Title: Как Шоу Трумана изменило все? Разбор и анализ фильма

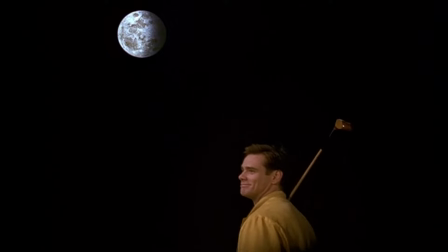Его жена, друг и остальные жители острова участвуют в съемке документальных фильмов о шоу, реализует продакт-плейсмент и содействует тому, что Трумана держит в заложниках.
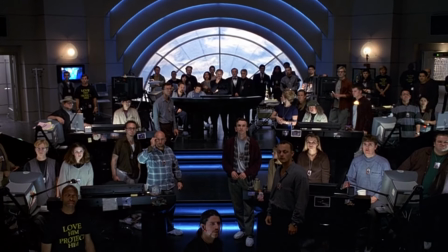Получается, мы с вами как бы третий слой, зрители вообще всей этой истории.
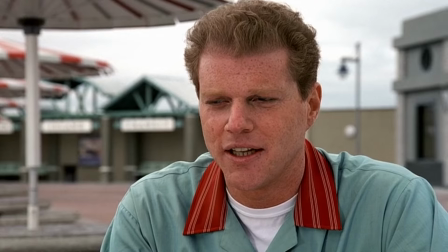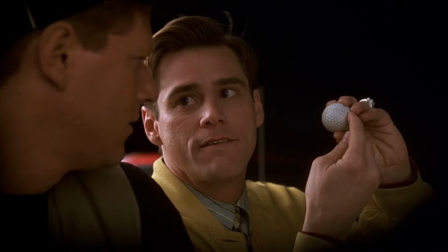Труман добрый, надежный, искренний и наивный, хоть и не лишенный внутривостержнем мужчина. Имя у него говорящая True Man, человек правды. Вся жизнь Трумана это в сущности газлайтинг.
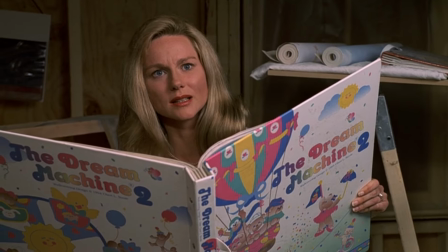Особенно примечательно, что Мэрил и Марлон склонны списывать его растущие подозрения на приступ психического расстройства,
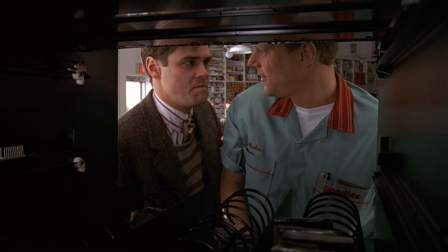что как раз и является определением приема газлайтинга.
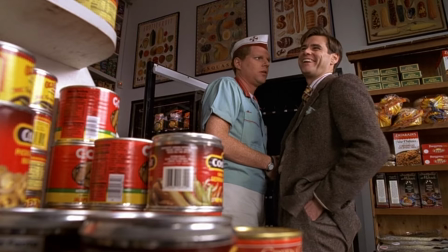Подразумевается, что Марлон сильно пьет из-за чувства вины, которые он испытывает из-за того, что притворяется лучшим другом Трумана, постоянно обманывая его.
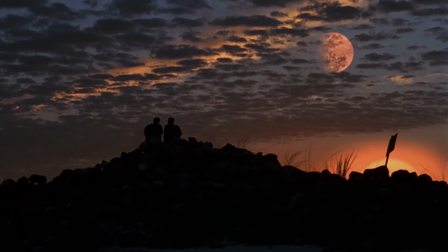Трумэн живет довольно комфортной жизнью, но в позолоченной клетке.
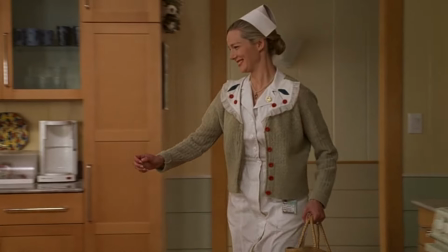Он работает страховым агентом, женат на красивой жене, живет в красивом доме и водит красивую машину.
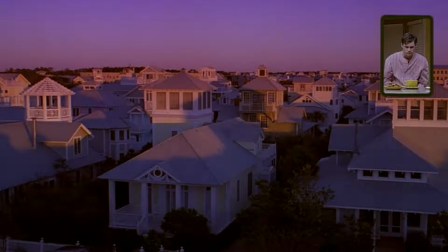Однако, будучи звездой сериала, он должен оставаться на острове, где происходит действие.
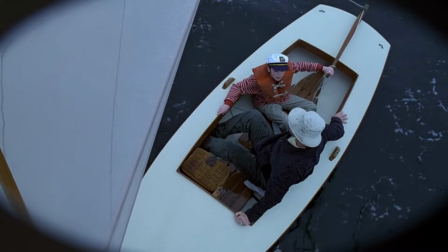И это достигается следующим образом. Трумана травмирует аквафобия, когда он видит, как тонет его отец.
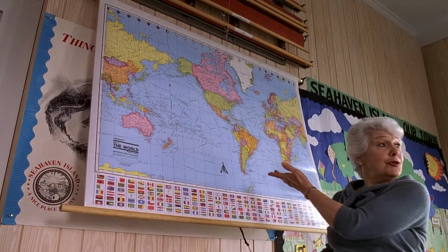В школе, когда он говорит, что хочет стать исследователем, его учитель отвечает, что в этом нет смысла, так как исследовать больше нечего.
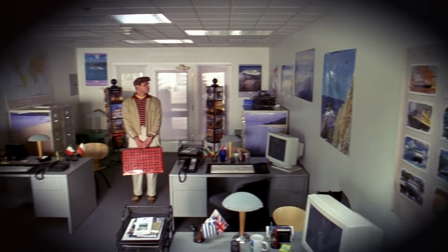Он посещает туристическое агентство, которое не поощряет путешествия. Когда он пытается сбежать, ему мешает пробка, лесной пожар и ядерная авария.
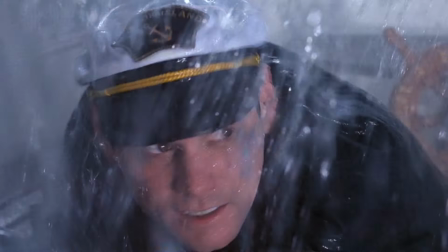В конце Трумэн использует для победы парусник, который Кристоф пытается остановить штормом, но он прекращает, прежде чем Трумэн тонет.
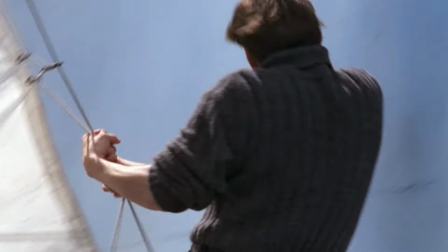Весь фильм – это процесс ломания четвертой стены.
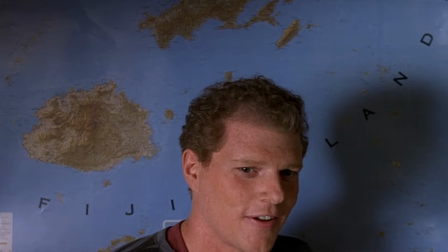Луис Колтрейн, так в фильме зовут актера, играющего Марлона, нарушает четвертую стену, когда говорит в камеру и Кристоф вывез.
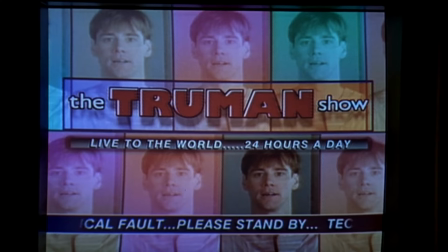Из-за чего тот обрывает трансляцию шоу.
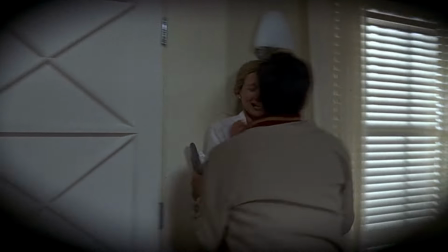Жена Трумэна, когда Трумэн начинает что-то подозревать и приставляет к ее шее опасный кухонный гаджет, кричит в камеру Do something!
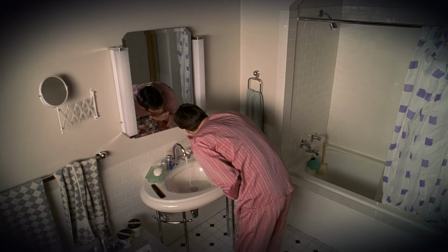Сделайте что-то! Сам Трумэн делает это в конце фильма, когда после одной из своих рутин пьет камеры в зеркале,
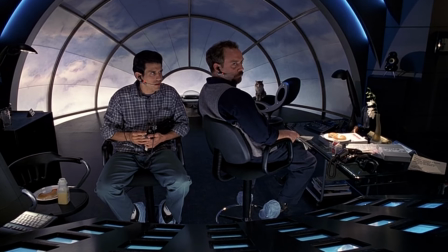в ванной он наклоняется и шепчет Это бесплатно Это достаточно тонко, чтобы проскользнуть мимо наблюдавших членов съемочной группы,
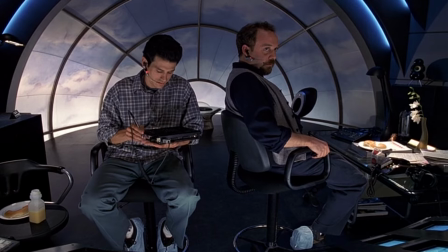но вскоре после этого Трумэн вырывается на свободу «Давай-ка я тебе приготовлю чашку
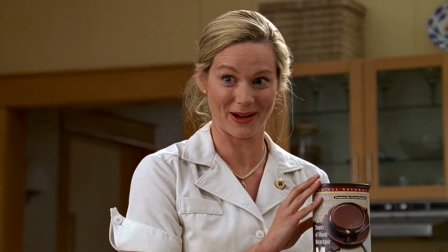какао-макакуа из стопроцентно-надуральных какао-бобок со слов «Годы Никаракла».» «Господи, что ты несешь?»
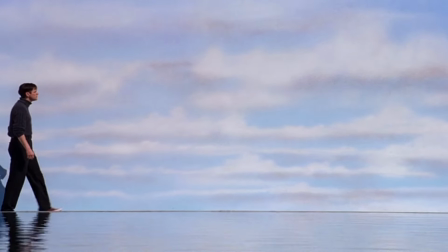Также шоу Трумэна – это аллегория к божественному созданию мира. В финальной сцене Трумэн идет по небу, но с точки зрения зрителей кажется, что он идет по воде.
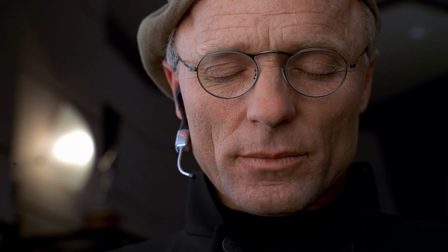Кристоф разговаривает с Трумэном через динамик, его голос отдается эхом и даже исходит от луча света за облаками.
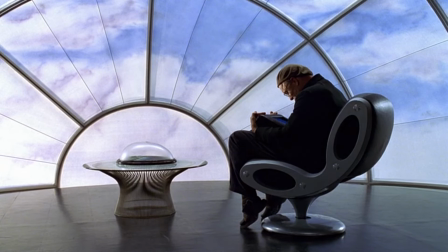«Кто ты? Создатель одного телешоу, которое вселяет надежду и радость в сердца миллионов?
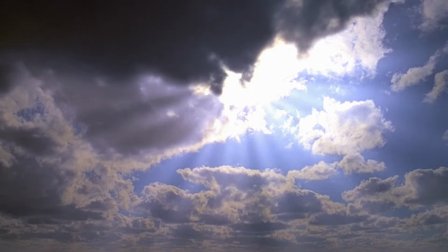В оригинале звучащий «Ecue the sun» напоминает «Let there be light» – «Пусть будет свет».
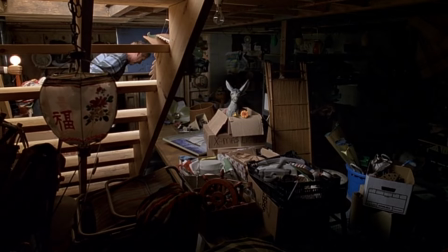Яма, которую Трумэн роет, чтобы выбраться из своего дома, прямо имитирует трудный путь к просветлению.
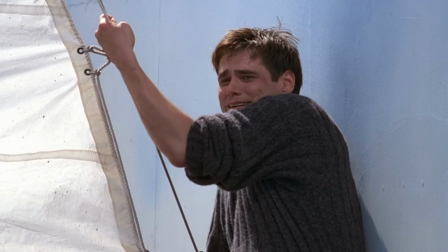Весь финал может быть большой метафорой смерти Трумэна.
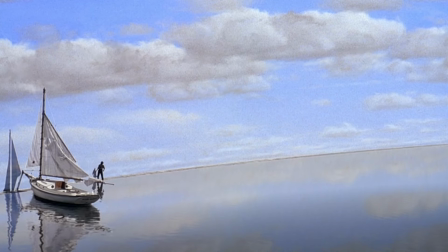Он встречает своего создателя после плавания по порочным водам, завершает свою жизнь и покидает свой мир через дверь в небесной части.
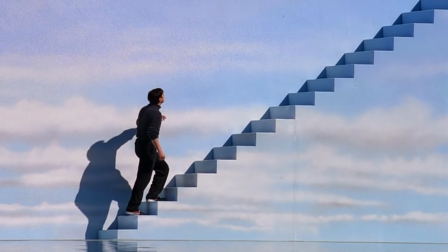Лестница, нарисованная так, чтобы слиться с фоном неба, на который Трумэн поднимается, чтобы попасть во внешний мир, может рассматриваться как лестница на небеса.
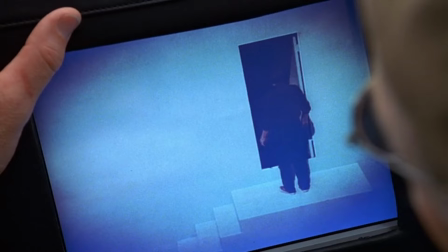Отношения Трумэна и Кристофа чрезвычайно похожи на отношения жестокого родителя или партнера и его жертв.
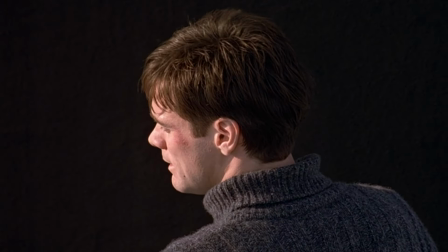Кристоф настаивает на том, чтобы контролировать каждый аспект жизни Трумэна, пугает его, чтобы тот никогда не шел против его желаний,
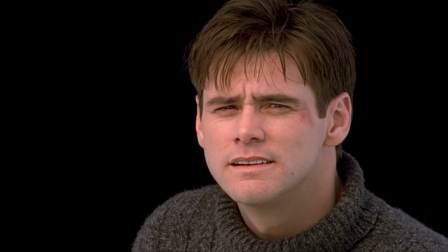заставляет его верить, что он никогда не сможет выжить самостоятельно, регулярно оказывает ему в реальной свободе,
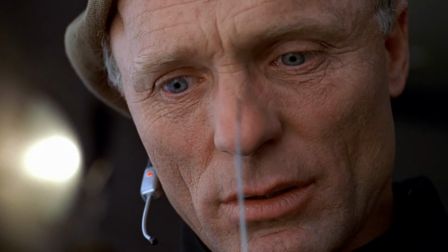при этом горячо настаивая и искренне веря, что это для его же блага,
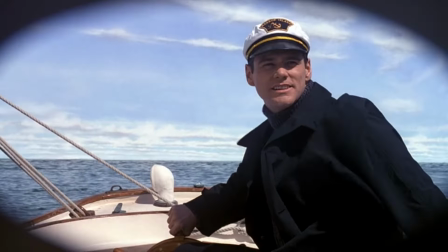а также жестоко расправляется с ним, когда чувствует, что его предали, или Трумэн идет против желаний Кристофа.